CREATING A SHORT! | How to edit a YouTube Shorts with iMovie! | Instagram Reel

All right I got that step done and now I think the next step to do is to try to get different scenes shot. I don't know that I'll keep the crowd on or not and then I need to know which versions I'm gonna do. I'm gonna probably make way more footage than I'm actually gonna use when I edit it all down and clip it together and it'll actually probably take me more than one day because I'm not gonna do everything in this hairstyle so I'm gonna start it today and then finish it up tomorrow probably. Let's go get some filming done.
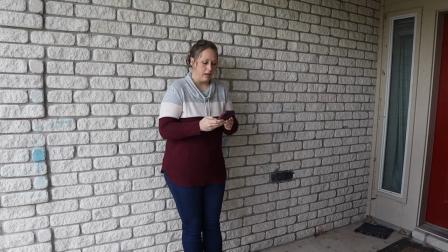4:36 How I wanted to get this clip was have you hold my phone and then obviously filming it like for an instagram or youtube
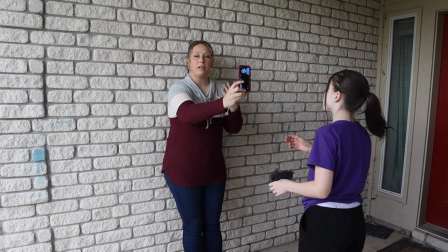4:44 short and i want you to start off like my face i'm going to be kind of looking around and then as i get up to turn i want you to
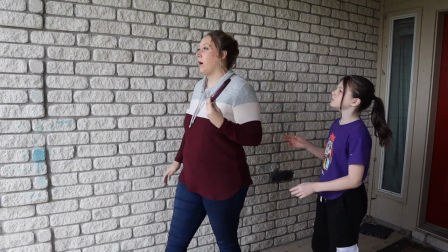4:51 turn and really get a good shot of my hair so when i'm walking this way i want the focus of it to actually be
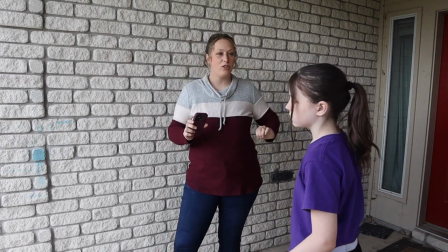4:58 my hair because my hair looks really good today it's really colorful back there and i want charlotte to be appreciated with all the work that she did with my
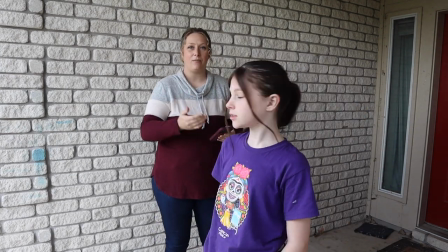5:05 hair oh it's rolling yeah well this is like the behind the scenes of creating a reel hey guys this is my daughter is ailee
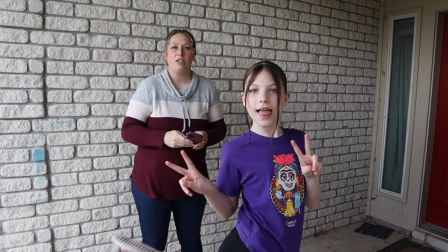5:12 she's gonna help me she has her own youtube short channel so she makes a lot of shorts and she's gonna help me out with this one
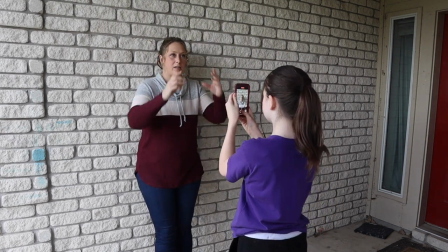5:22 and then make sure like it's here so if you need to raise up the phone so not getting my double chin
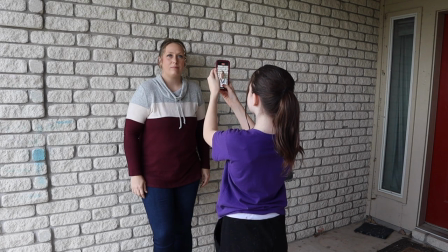5:30 that
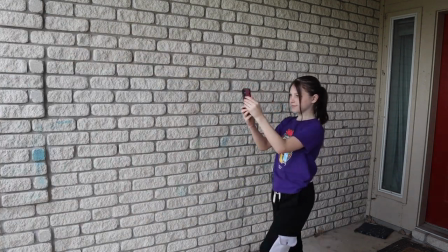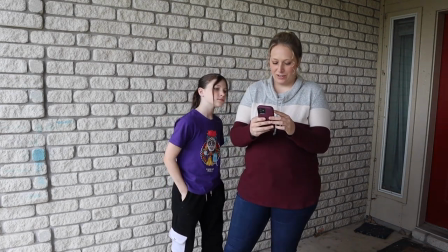5:40 was kind of a funny walk too which is kind of the whole purpose yeah look at that hair she did such a good job okay I want a little bit more focus on the hair oh but I guess
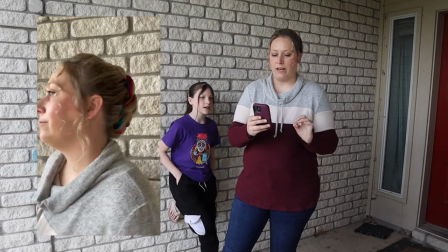5:48 she got it okay oh the pretty girls walk like this this this this this
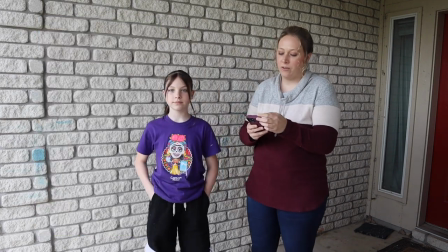5:55 this this pretty girls walk that might work and I don't know if we'll keep it but that is definitely something we're gonna do that's the only part that we're gonna film today tomorrow we are going to go to the park and then try to get different backgrounds because it's important to know what your background is Zaley doesn't always pay attention to backgrounds like the one you posted today horrible i had junk everywhere so my junk is just exposed but uh we're trying to get better about that i've got like 300 views so that's fine i mean it's a normal house but yeah we're trying to get our junk cleaned up so tomorrow i have two different ideas that i want to do so i'm going to have her dress up in one of her really fancy dresses and high heels and she's going to put on her makeup and then i want to do like a shot of her walking like a pretty girl because she's pretty girl and then i also want to do shots of like us doing
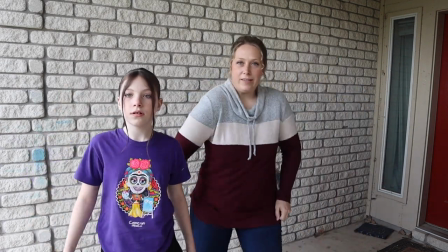6:46 like funny moves something like this this this this this you
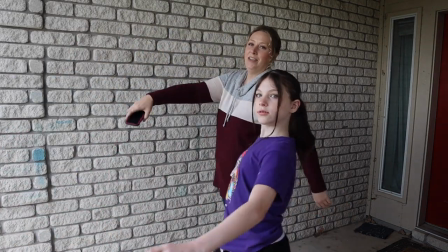6:52 know this this this this so that's kind of the idea that we're going towards but we'll get more shots tomorrow that's it for today we finally made it to the park that's what it looks like it's a little windy out today try to find a place to set up my camera I brought my backpack with my camera stuff so that we can set up the camera and then film the real I like the butterfly I only see this butterfly and that one where that's too close to the houses I like right here it's been two days I couldn't get up here yesterday I was doing computer work and editing we had to come today the ground is a little wet because it didn't rain this morning so that's a bummer but that's okay we're gonna make it
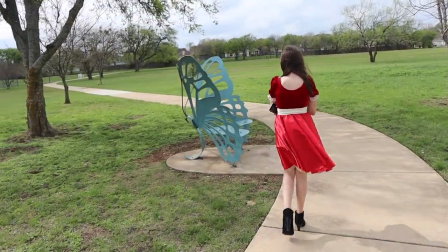7:45 work let's find where I want it to be look at that pretty girl walking oh you know what we could
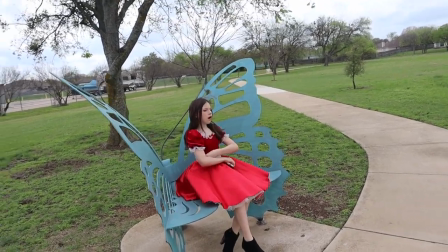7:53 do the first part where you're sitting on the butterfly chair because I wanted you to be sitting and then get up and walk properly like
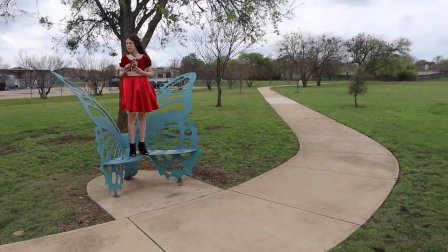8:02 this direction that way you get the
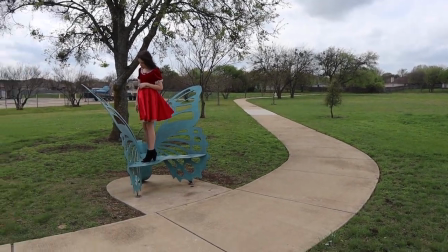8:07 scenery of the background I mean we do still have some campers because unfortunately there's like a storage place right here.
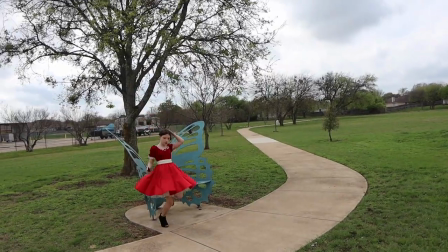8:13 Hopefully it's not too windy for you guys.